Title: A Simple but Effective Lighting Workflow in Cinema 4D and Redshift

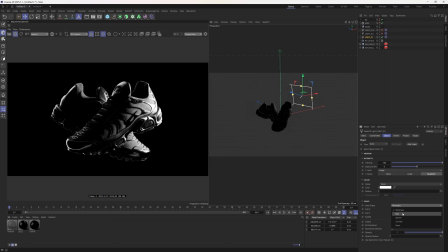Looks a little bit ugly all the way down, and I think sometimes the spread can behave a little bit better with the light shaped like a disc, but it's a value to mess with. Enable that second light, see what the spread's doing.
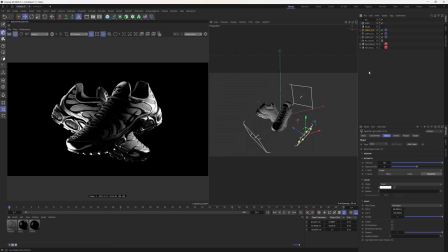We'll come back to that third light. We want this light smaller, maybe around the front. That would be a difficult decision for me, whether I would want that light there or the HDRI.
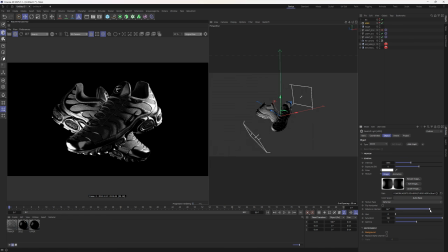But I think it's important to have in your arsenal and to know what to do and to understand that the HDRI can fill this in for us. We can just keep over cranking that until we find that highlight like we found before, just kind of around here. And then we would kind of be at the point we were at before.
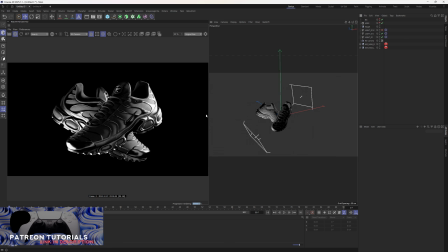The lighting is in an okay place, and you could maybe potentially want to mess with more lights and thinking your lighting's not there, when really what we kind of need to do now is just mess with the optics, mess with the camera. So, for example, let's add in a LUT.
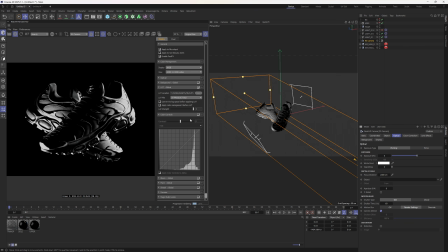The link to these LUTs is below my Prime tutorial, so if you want to get them, go and check out that tutorial.
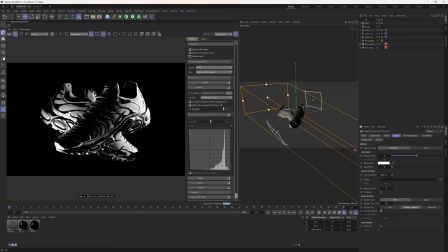Apply color management before LUT. Just with this LUT, we have went from an extremely grey render, see here, to a render that pops a lot. So LUTs are something you want to really, really leverage in your render.
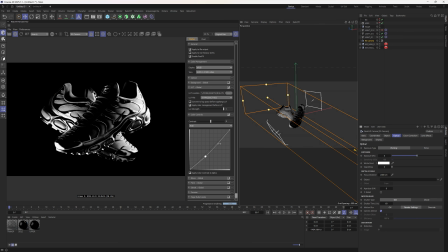Come to the color correction. Let's pull that down a bit. Pull this up a little bit. I would maybe have this render pop a little bit more. And then again, the vignetting, like I said before.
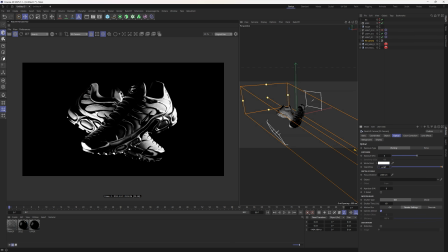As you can see, we can just use that to just dial in the edges.
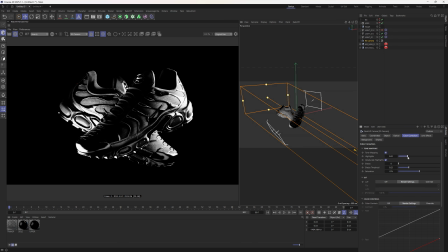The color correction, again, with the highlights, we don't want it too blown out. But now you can see that the lighting's good, but we can see the holes in the lighting, we can see the flaws.
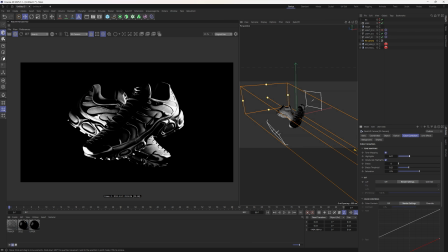What would we want to do to this lighting to improve everything? Well, I would say we probably want more highlights potentially around the top.
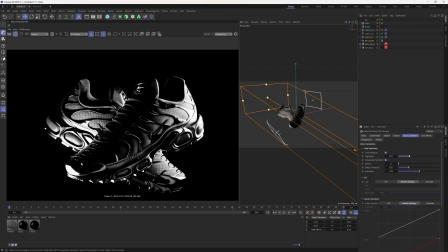And again, we kind of want to fill in more of this central part of the model.
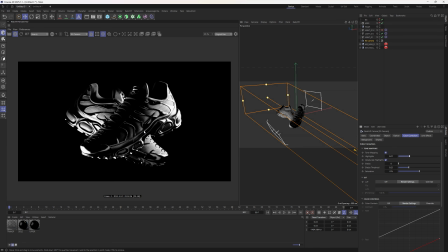But now we're in a better spot to play with that because we have more vibrant, more effective contrast levels. The entire scene just is flowing now, and we can mess with these lights
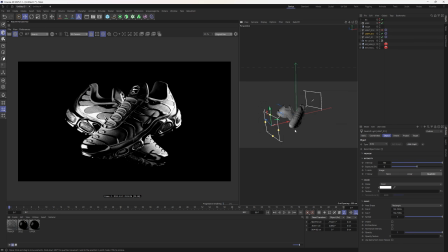and see if we can find something now that fills this in. So you can see now what I can do is sort of make this light do a couple of jobs at once and affect this shoe as well as the back shoe.
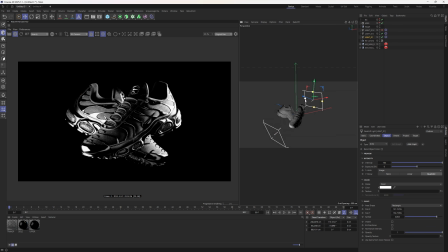You could maybe pull this light or make it longer to affect more of the back.
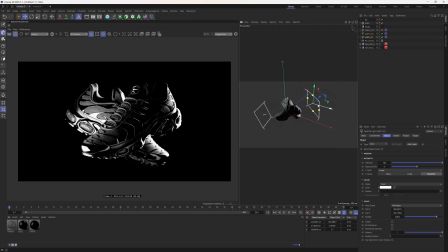Just also checking the distance here of the lights. And then let's again come back to this third light. So again, I don't want this light to fill everything in because I like the punchiness of the render. I like that we have those shadows. But I would want this light
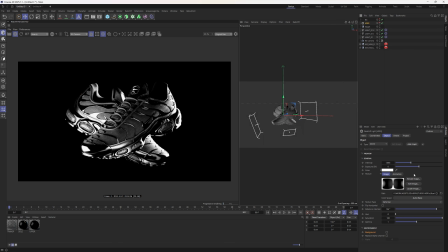to just act as a bit of a fill. And of course, what we've got to remember is we moved that HDRI, so that HDRI is filling a lot of stuff in. If we were to turn off all the lights, sorry for the back and forth, this is what happens when you're recording a lighting tutorial for the most part.
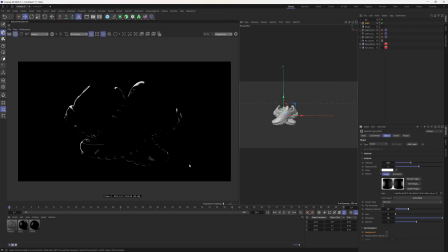I really like the HDRI filling in most of the background of the model and adding a highlight to nearly all of it.
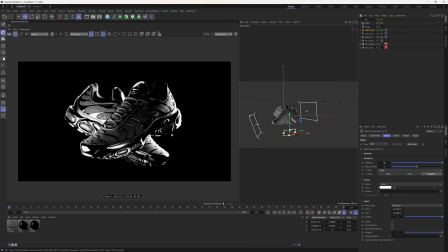And then at that point, if we say that in our minds, okay, the HDRI is filling in the edges, we can just use our lights to fill in the central parts of the model. I would maybe increase the spread of this front one.